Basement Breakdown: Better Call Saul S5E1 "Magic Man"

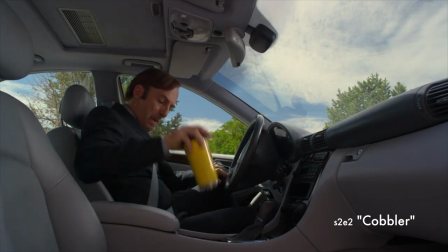I always go back to that crucial shot in the second season of Jimmy trying to jam that mug in the cup holder of his new
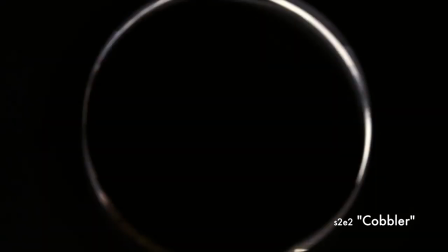luxury car that he got with his high-powered classy lawyer job, and it just won't fit. And it just symbolizes how Jimmy doesn't fit in that world, at least in his own eyes, right? Now he gets this mug again.
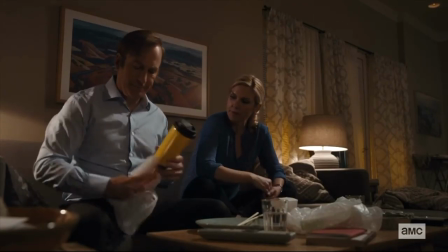He's not too happy to receive it. Really look closely at his reaction. He sort of gives it a cursory chuckle, but he immediately says, That's the real mistake.
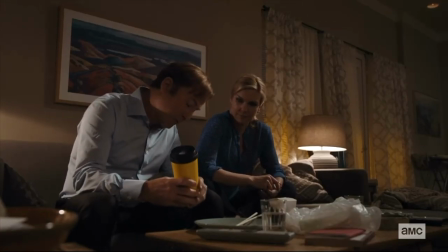World's second best lawyer, because Saul Goodman is gonna give you a run for your money.
This mug to him doesn't apply to his world, because now he's number one.
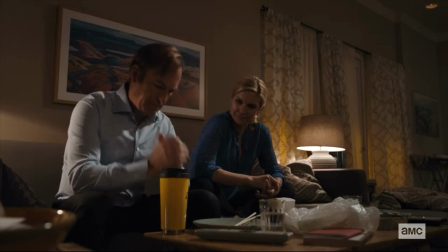You know, there's so much at work in this mug, because there's a little bit of Jimmy starting to resent Kim for the way that she makes him feel second best. The way he always felt toward Chuck all his life, right? Now a little bit of that emotion is starting to spill over to Kim. She has this knack for making him feel less than her because, frankly, she generally behaves as a better person, right? She generally tries to stay more within the bounds of the law. He's always trying to bring her to his level, because he doesn't like feeling second-best to her.
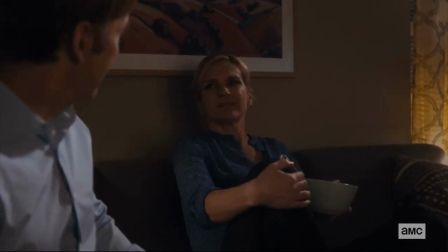It's—I just can't see it. It's okay. You will.
So let's go to the tense sequence, and I want to say one more thing about I can see it versus I can't see it. Jimmy, I can see it, I can see Saul, and Kim can't. If you've watched the breakdowns before, you know by now how the show uses cool and warm colors.
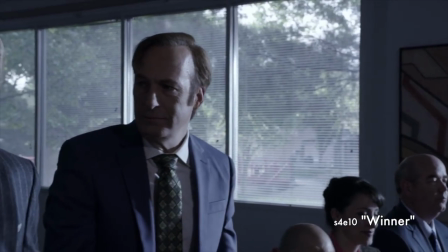Specifically blue and gold, but cool and warm. Blue tends to dominate when the storytelling pertains to the lawful, decent side of society.
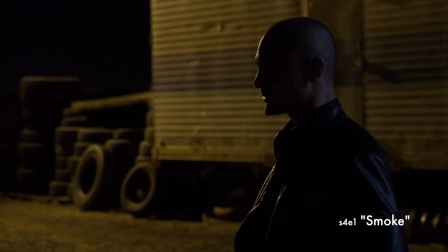And you'll see more gold when we're in the seamier, underside, amoral side of life.
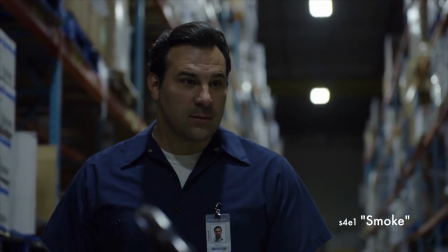Life beyond the pale of law and order, right? You see this on the screen constantly, blue and gold. It's a really fundamental part of the show's visual language, and you're gonna hear me talk about color again and again,
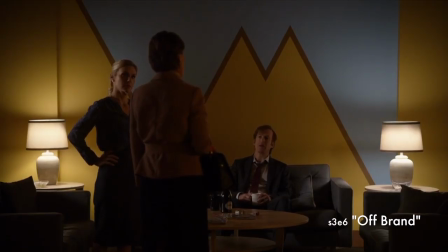because the show keeps finding beautiful and inventive ways to use this palette. So I said cool and warm, because I wanted to leave a little room for red. The show brings red in when it wants something even deeper than gold, when it wants to show that we are neck deep in this underworld, totally detached from any moral grounding.
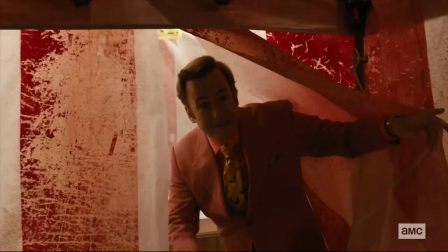So, when we have this big reveal here of Saul Goodman in his circus tent, it's pretty significant that he's bathed in red. Red suit, red shirt, red striped tent. He's not just skirting the fringes of society here.
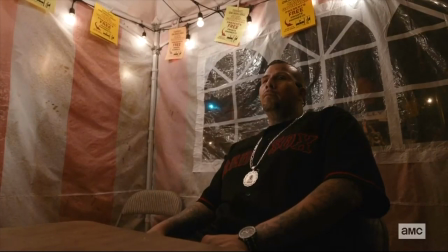That would be more gold. He is immersing himself in the fringes, in just the outer reaches of society. And this image of Saul with a big grin,
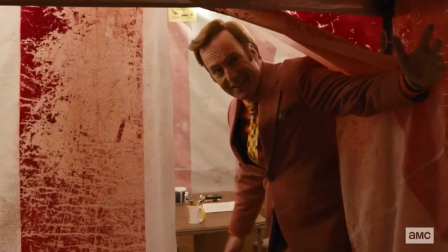the ringmaster welcoming one sideshow act after another into a sort of makeshift circus tent slash law office. How perfect an image is that? Circus tent slash law office. This is how Jimmy sees himself as Saul, right? Compare that to—I want to jump back a little bit to the first shot we see after the title sequence. We see Kim.
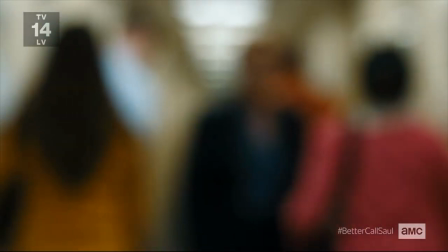It's really blurry, out of focus, right? Kim's coming down the hall. She's pursuing Jimmy. She's really pursuing Saul, though she might not know it yet. And there's this blur of orange and red on the screen. Now, to me, this is how Kim sees Saul. It's just indistinct. She doesn't have the vision that Jimmy does. It just looks like a mess, and it looks like a whole lot of trouble. Although, note, there is that little whisper of blue in there. It looks like there's one guy in a blue shirt, and that's perfect, because even now, Kim feels that there's some part of Jimmy slash Saul that can be rescued. That whisper of blue is the decency, the potential for upstanding success that Kim sees in Jimmy that she still sees in Saul, these are two very important shots that I think define the very different points of view that our characters have on Jimmy.
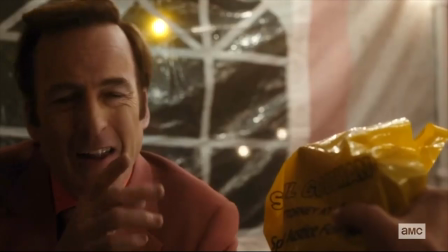So Jimmy's vision of Saul is sharp, it's vivid, it's exciting, and most important of all, it's number one.
Say hello to my little friend.
Because what's the line we hear over and over in this montage in the tent?
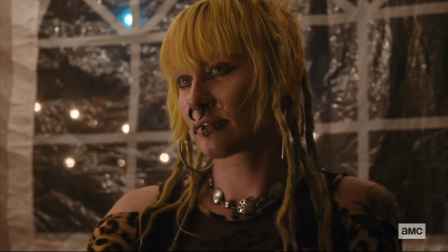Number one on the speed dial goes directly to me.